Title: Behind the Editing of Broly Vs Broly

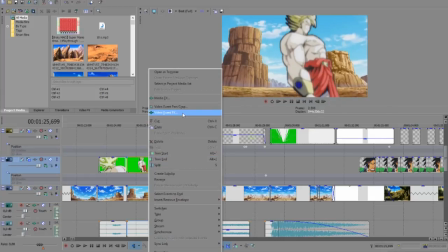(12:22)
I don't remember if I put some blur in Broly here too. Yeah, I did some.
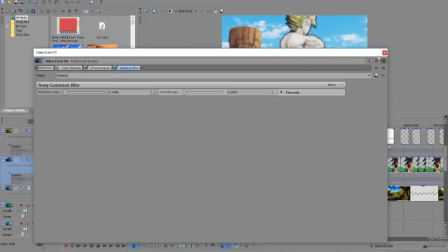Energy ball, shield. Ah, this was a pain in the ass.
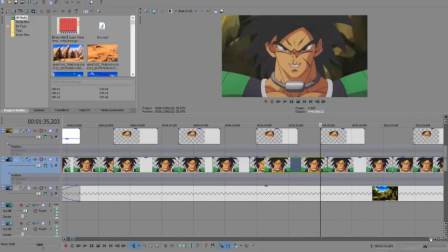(12:38)
Because this wasn't in the green screen pack I had, so I did it Photoshop myself.
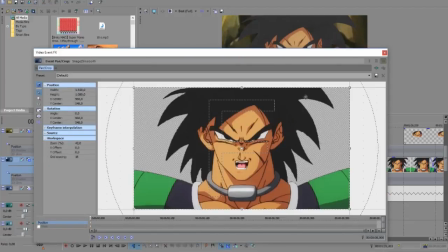(12:44)
Rather, did this. And his hair actually goes up, so I had to make what, 4 variations of this picture. One with his mouth closed, the other one with his mouth open, normal hair and upper hair, and also the expression of the eye changed by doing this.
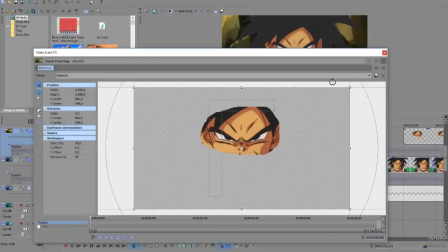(13:04)
Just this mean eyes.
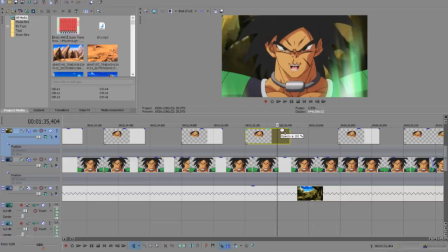(13:09)
See, his eye, his expression keeps changing.
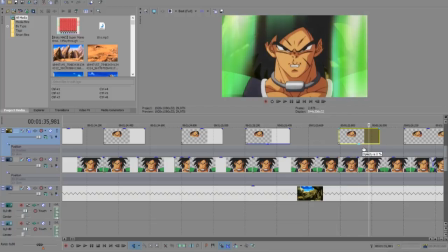(13:17)
I think you can see better here. Yeah, somewhat. Yep.
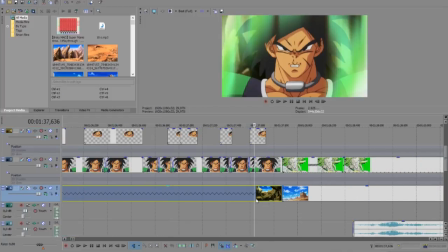(13:26)
To make it seem more lively, and also the hair, but the aura is kind of covering it.
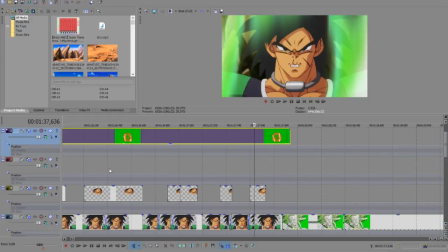(13:31)
So if I take it out, you can see the hair changing.
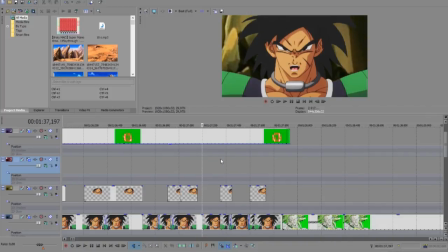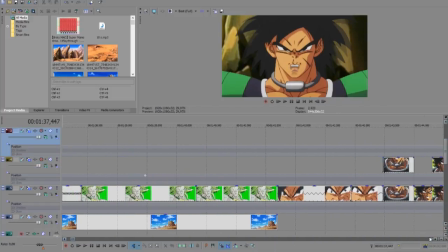(13:44)
I wasted more time there than I would like to admit.
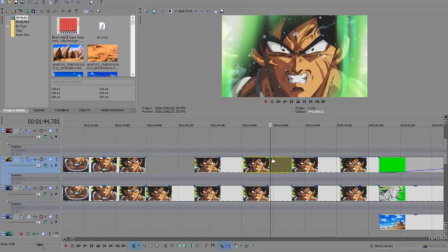(13:48)
And here all I did was to, this one is to cover the yellow eyes because he hasn't transformed yet.
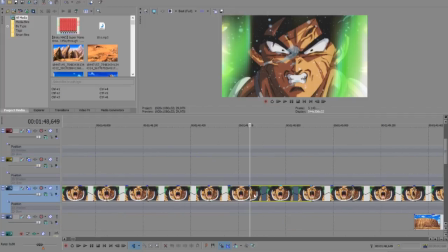(13:58)
And here I did the same thing with a color corrector.
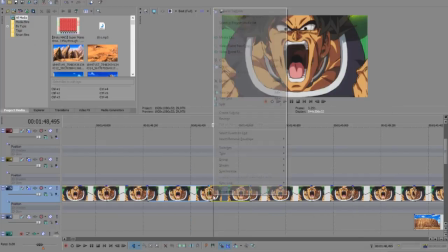(14:05)
I said the color corrector, where are you? Yes, here.
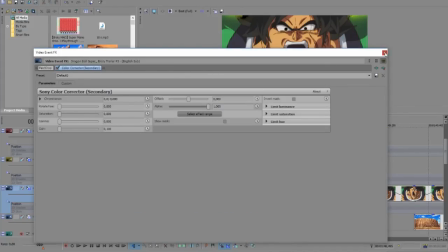(14:11)
To make the eye yellow, to take every yellow and make it black.
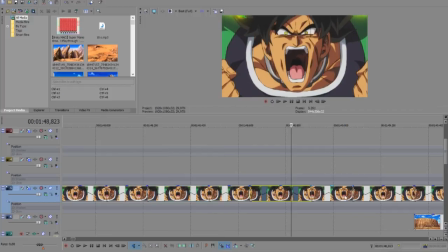(14:17)
See, yellow, black, black, yellow. Then he bursts out.
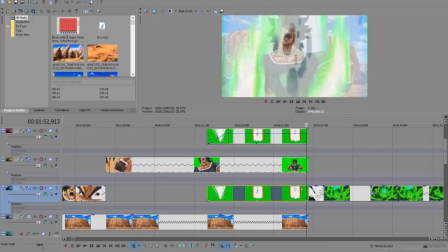(14:25)
I liked how I could be able to make this pose impact frame into the transformation from the trailer.
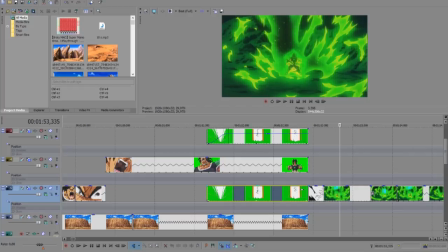(14:32)
Of course, now with the new trailer that would be more, you know, footage, but well, I'm very happy with this one.
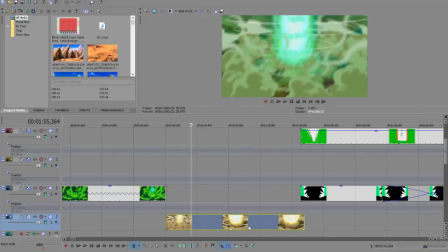(14:40)
This from Goku versus Gohan, except painted green.
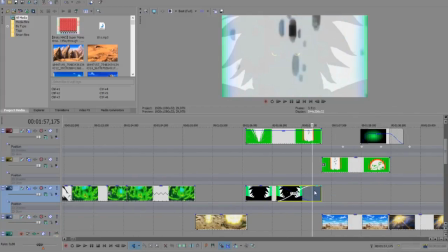(14:47)
This is the same image as before, but I just added some eyes and, you know, took out the colors, put it all black.
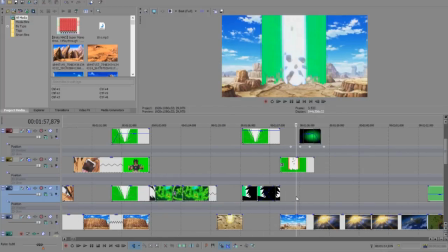(14:54)
Explosion, I painted a little green
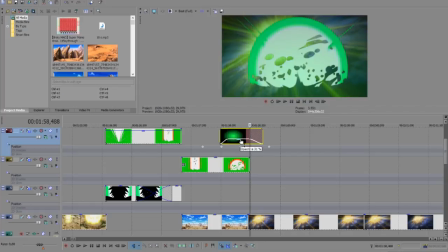(15:01)
to add that. Here, it's better.
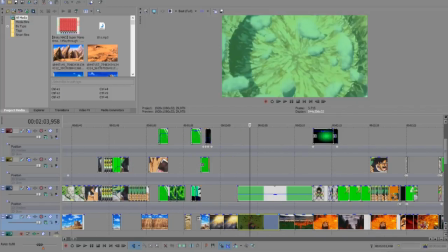(15:06)
This explosions from Freezer Transformation episode 94. But of course, green.
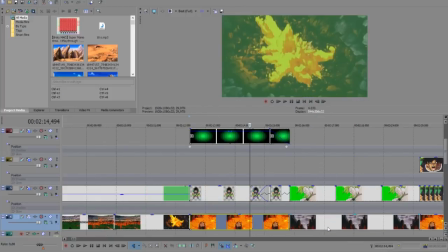(15:17)
To mask a little bit of this awful sprite animation.
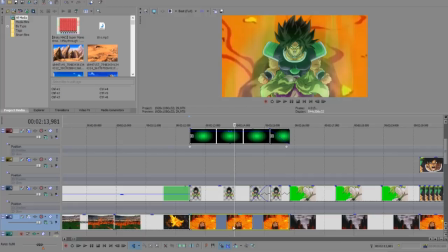(15:20)
Okay, not really animation, but well, tweeting, I don't know the technical term.
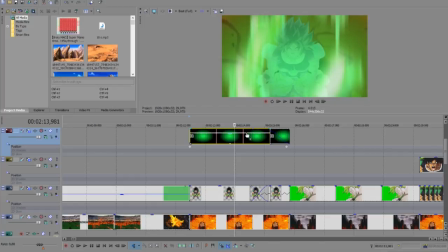(15:26)
Anyway, lots of filter on top of it, otherwise it will be very, very silly.
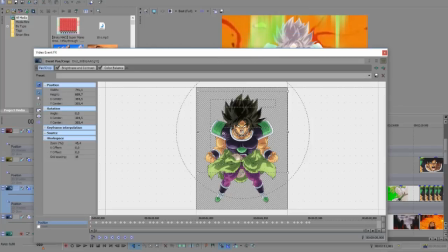(15:32)
And also shaking.
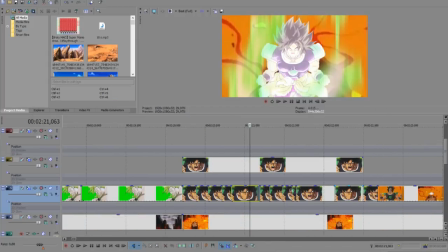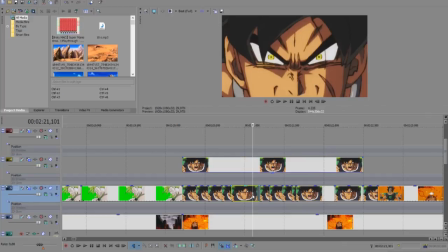(15:39)
Here I took the same thing as before to make Broly talk of sorts. And I kind of erase his nose a little bit, so this one is just to make that nose be on top of it all the time,
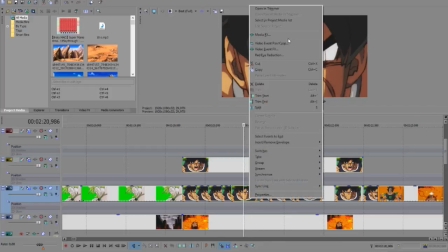(15:52)
since he has no mouth here. Yep.
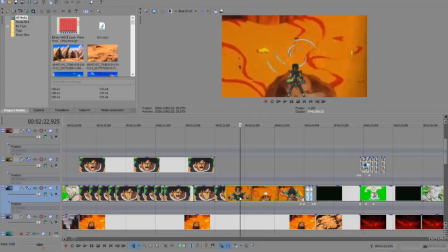(15:58)
When doing this kind of zoom outs, you need to be careful of the background as well, to make it seem like it's in there.
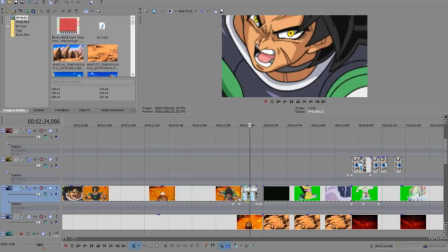(16:09)
It's one of the complaints I most have with myself before in the Super Saiyan 4 fight.
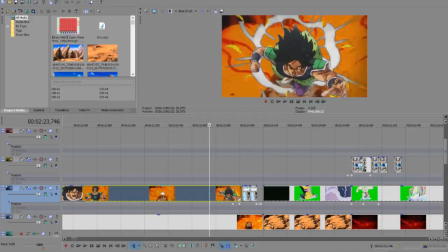(16:15)
Super Saiyan 4 of Super Saiyan God, because the background was just there. May as well be fighting behind a green screen because it did not feel like they belonged in the place.
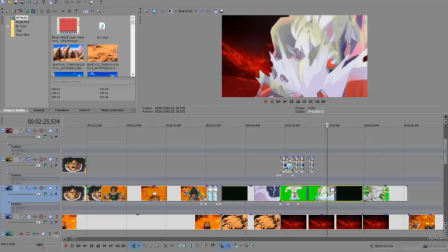(16:27)
Ah yes, all these backgrounds I took from the trailer.